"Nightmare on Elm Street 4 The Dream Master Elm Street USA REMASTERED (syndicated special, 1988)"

Come here. The pipes are cold.
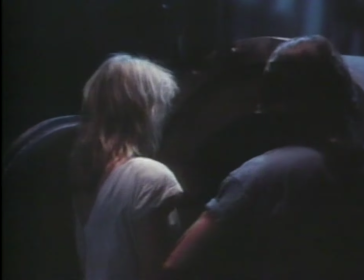990s The boiler is cold. See for yourself.
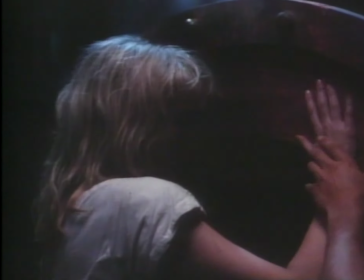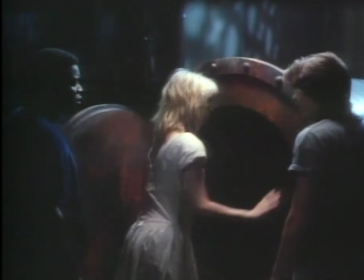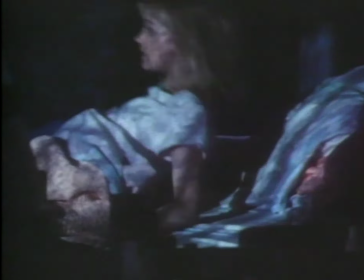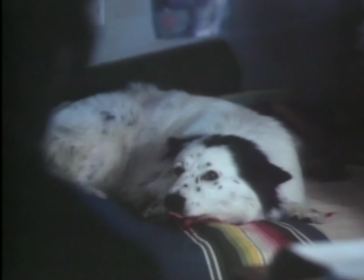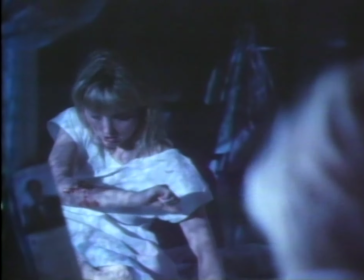1018s
While Kristen suffers a nasty dog bite, the fate for Kincaid proves to be a lot worse when he finds himself in the middle of a junkyard.
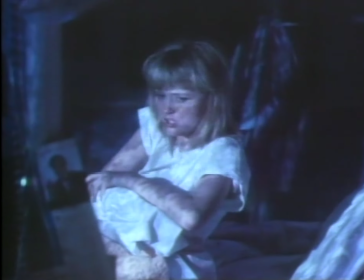1026s
And for the film's producers, the junkyard scene proved to be a nightmare of its own.
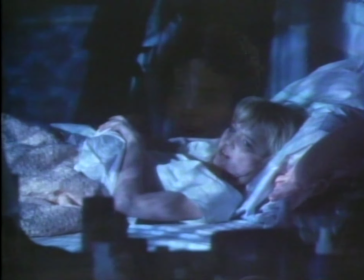1031s
The junkyard was logistically a nightmare. You know, you've got this, you go to this junkyard and the California law is that you can only have cars three high, and suddenly we want these corridors and this maze of junk cars.
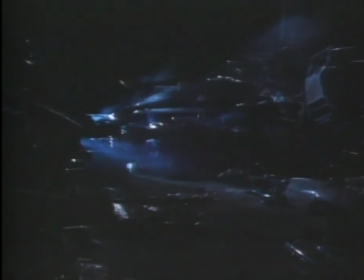1048s
To create the illusion of the large junkyard scene called for in the script, the producers and director Renny Harlin turned to DreamQuest,
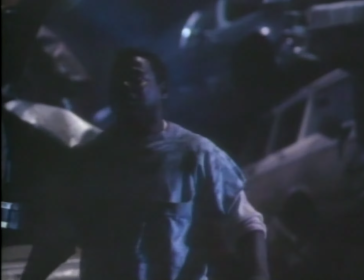1056s
a special effects company whose credits include The Lost Boys and The Fly.
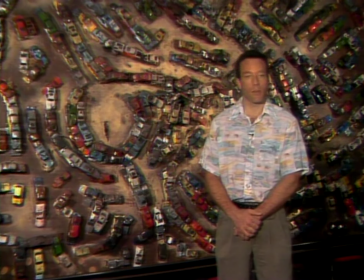1061s
And we actually shot this plate, the plate is what we call the part with Kincaid in it,
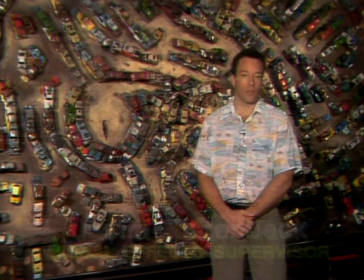1067s
the night that they were all shooting Kincaid for some other shots.
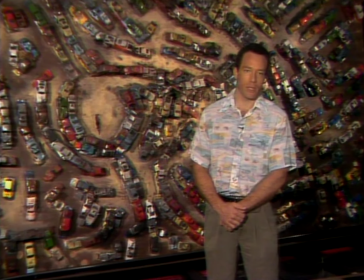1070s
We went off to the side, found a dirt patch, because that's all we needed, put Kincaid down on the ground there,
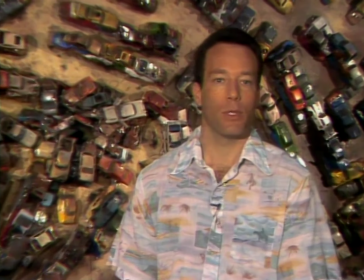1076s
built a little tower above him, and put some shadows on the ground to imitate cars actually being there.
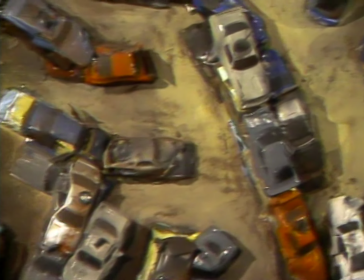1082s
Next, using a crew of seven people, nearly 1,000 miniature cars were built over a 2.5-week period.
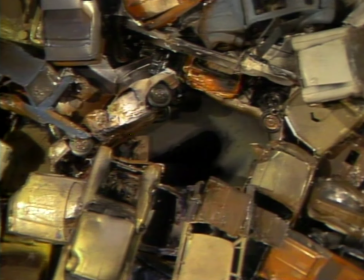1089s
Then Justin and his crew created a spot where Kincaid would stand for the camera to pull back from, revealing the masses of cars.
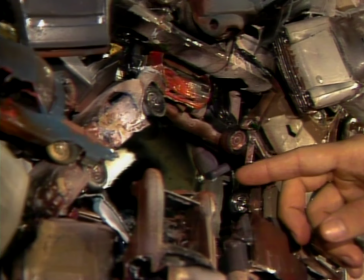1097s
Kincaid has run in, he was running down this pathway here, and Freddy has thrown all these cars in his way and trapped him in this pit.
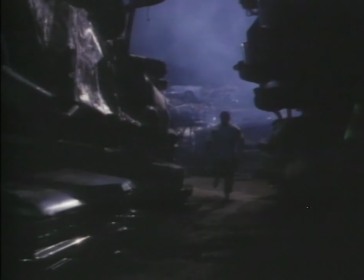1105s
So we really sort of, it was pre-dictated as to where we were going to pull out from. It was going to be this pit that Kincaid was trapped in.
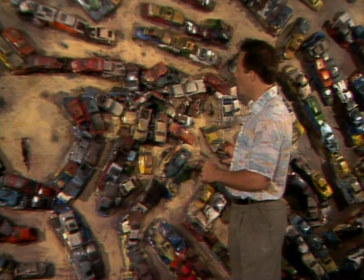1113s
In terms of the overall model, basically what we tried to do
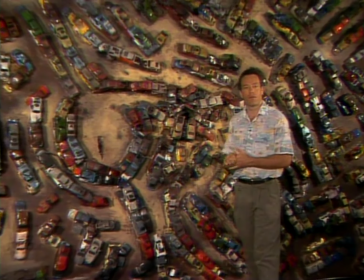1117s
was do something that would sort of technically fit into our plan.
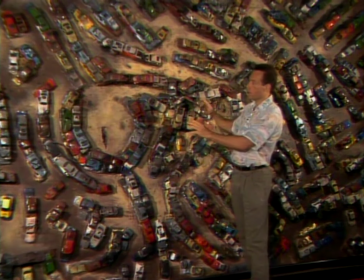1122s
So we pretty much centered this and then built our model around it. So that's pretty much it.
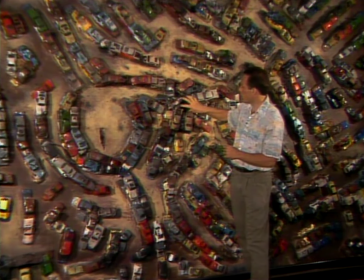1129s
This is where Kincaid stands, is right in here, and the camera just pulls pretty much straight back from there.
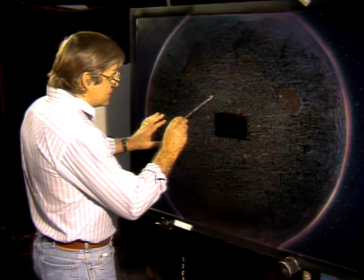1134s
To achieve the effect that Kincaid is actually in a world full of cars,
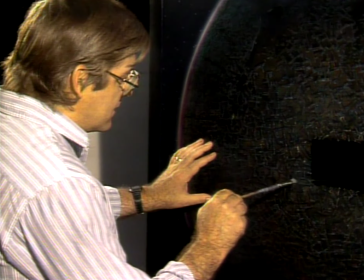1138s
the previously shot film of the miniature cars is projected into an open space of this painting of even smaller cars.
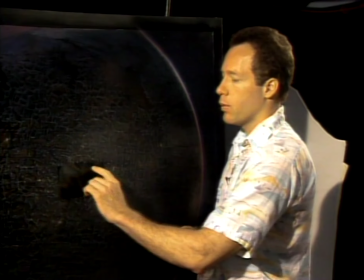1145s
So what we did is we projected the image that we were going to match to inside here.
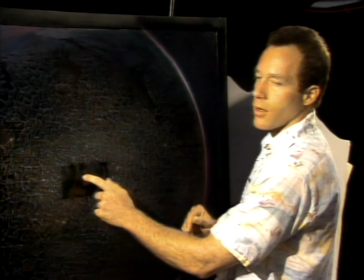1151s
We then had the rest of this glass, this is all on glass, this painting. We had the rest of this glass to work with.
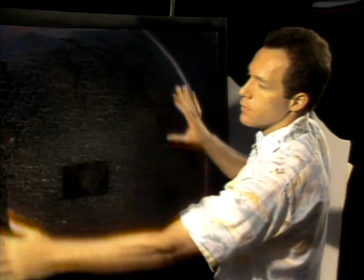1157s
Ken Allen went in and painted the rest of the image that was combined with what went into here.
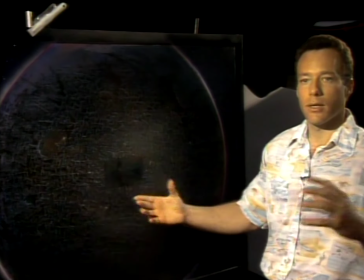1163s
Then what we did is we had a camera then that just pulled back from here, and it appeared as though we were continuing to pull back from the previous shot.
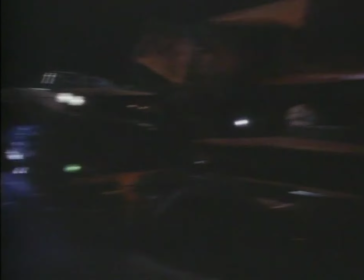1173s
The creation of this spectacular visual effect for which the nightmare films are famous finally comes together with all three elements combined.
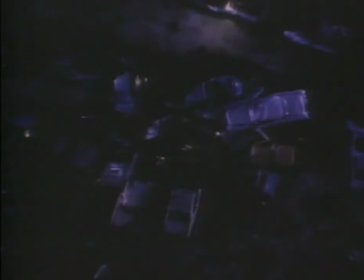1181s
Kincaid screaming in the actual junkyard, the model car miniatures, and finally, the painting of the world full of cars.
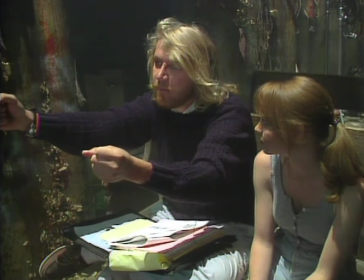1193s
Overseeing all of the special effects in the picture is director Renny Harlin.
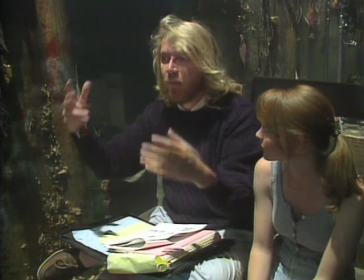1197s
Harlin, who had a taste of directing horror films with the movie Prison, looked forward to making his contribution to the Nightmare series. I saw the first Nightmare movie I saw in London a few years ago, and I didn't know what to expect when I went to see it, and I loved it. I thought it was like a horror, art horror film, and I saw every one of the Nightmare movies, and when it was proposed to me that I could direct one of them, I was very excited and felt that it'll be a great challenge.